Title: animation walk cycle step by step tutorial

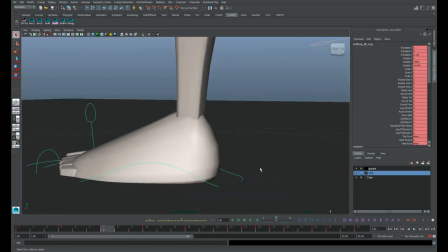4448s
So I'll stamp a key before the heel raise is even involved here.
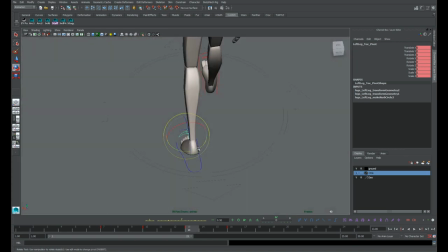4459s
And let's just rotate that foot out with it,
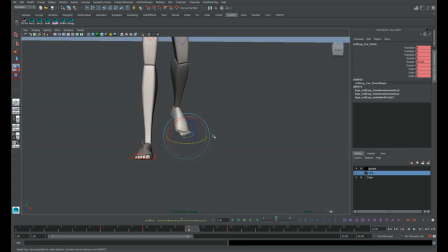4463s
and you see how the pivot is now on the toes. So it will work, even though it's getting away from that control. We're just looking at where the foot is in screen space. And the twist will be most extreme here before it lifts. So
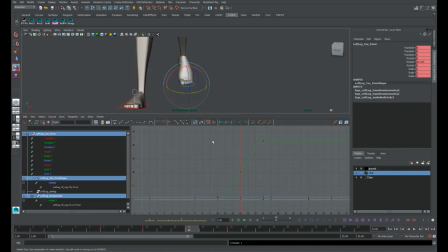4479s
we'll be cushioning into that. Checking our graph editor and see how much we're cushioning. It's toe pivot.
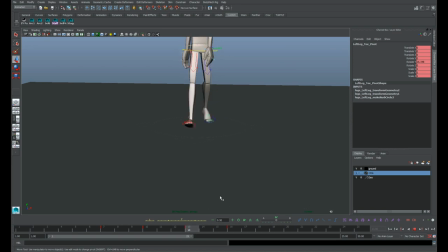4495s
And we're going to have to clean up this foot arc, obviously, to match it. And we'll have to end this rotation over one frame, just like we did the heel raise,
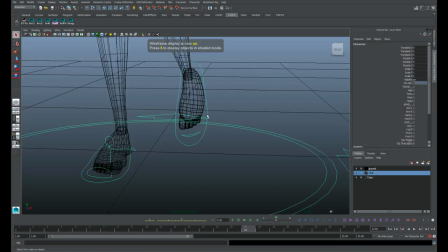4506s
to make our rotations not be fighting this as well as
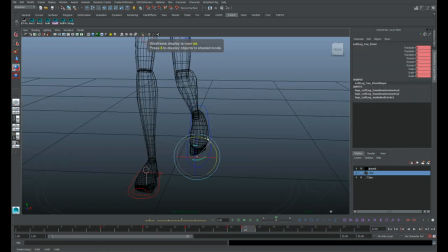4513s
the toe rotate, right?
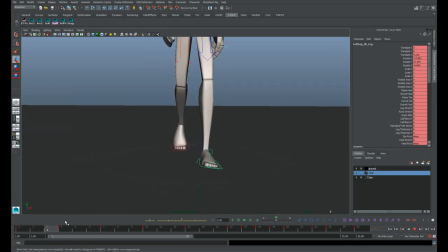4518s
First, though, let's make sure we got the foot doing what we want here while it's planted. So let's kill that rotate Z. It's hard to put weight on a foot on the side.
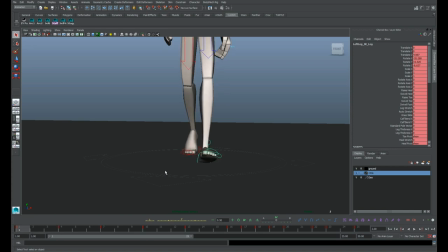4531s
It comes down there. A bit of a roll and angle to it. It holds that angle.
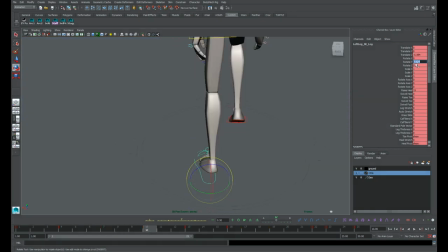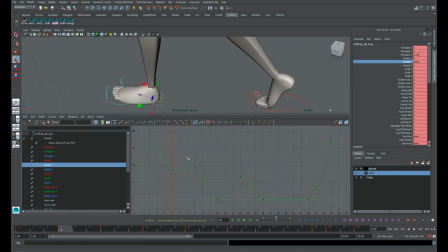4551s
Check our graph editor for that rotation.
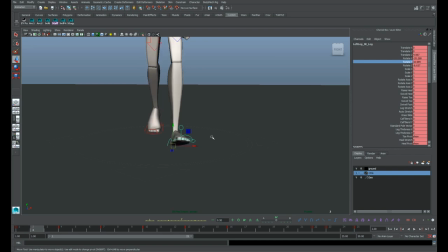4562s
Gives our foot a little bit of movement as it plants so that it's not dead on a rail.
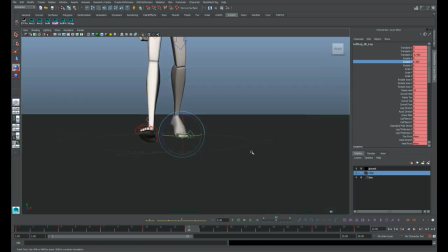4573s
Here we need to be careful though about the foot sliding around too much, because if it slides too much then it feels like there's no weight on it, at least side to side.
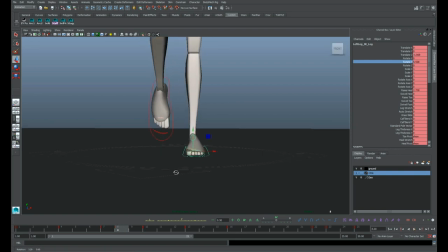4586s
And part of the problem is that we have this
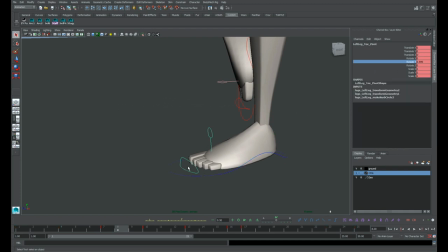4591s
toe is engaging on this frame and we still have the rotate there, so we'll need to kill that over one frame just to make it as clean as possible and
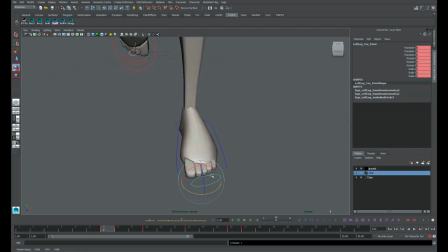4603s
rotate that accordingly so that it's close. Right. That was the problem.
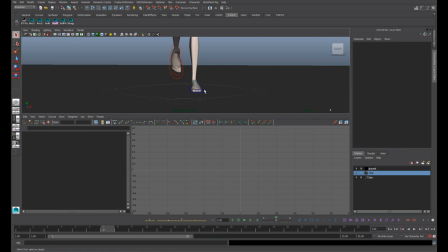4609s
We should have this keyed at zero. We didn't have that keyed. And then bring this back.
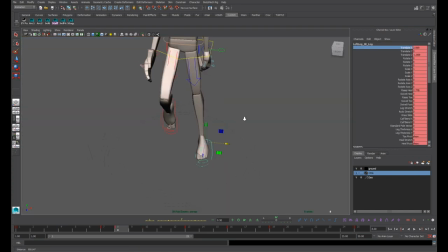4617s
It's too far out.
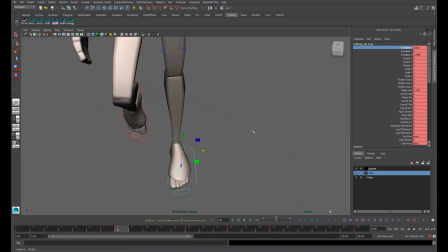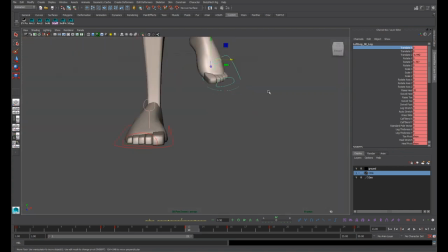4624s
Okay.
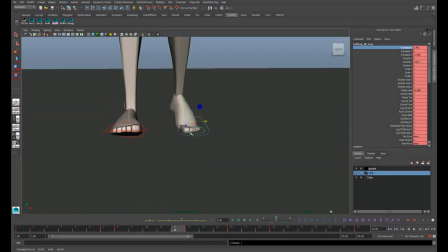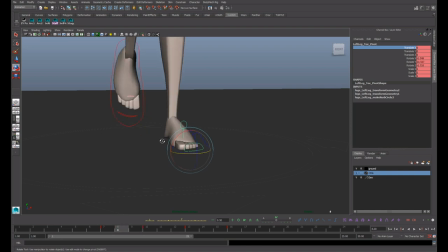4638s
I just watching this back heel, I want to make sure that it continues to roll.
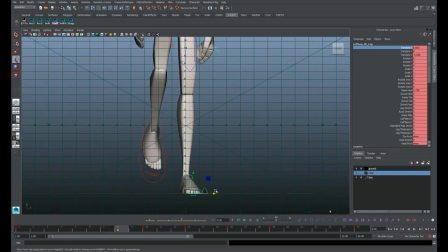There's still some rotate Y on there. That's the reason, the root of the problem. So it can get a bit tricky to remember to look out for everything that you've keyed.
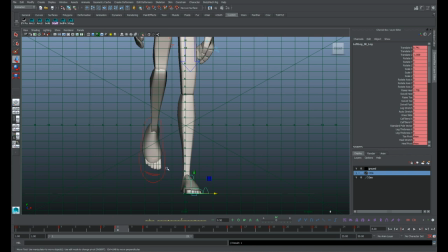4668s
But just remember where you've changed things on one frame and when things should be zero. That's why it's handy to have this one frame switch so you're not working with multiple numbers and counter animating things.
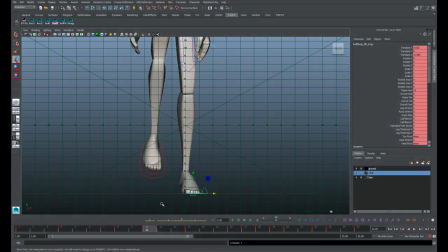4687s
Now it plants and continues with this rotation from the toe without
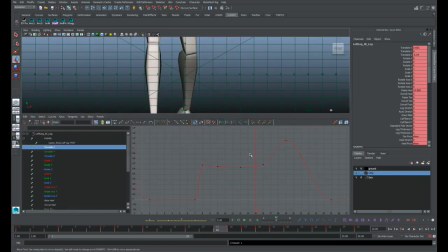4694s
smacking any walls, and it keeps progressing, right?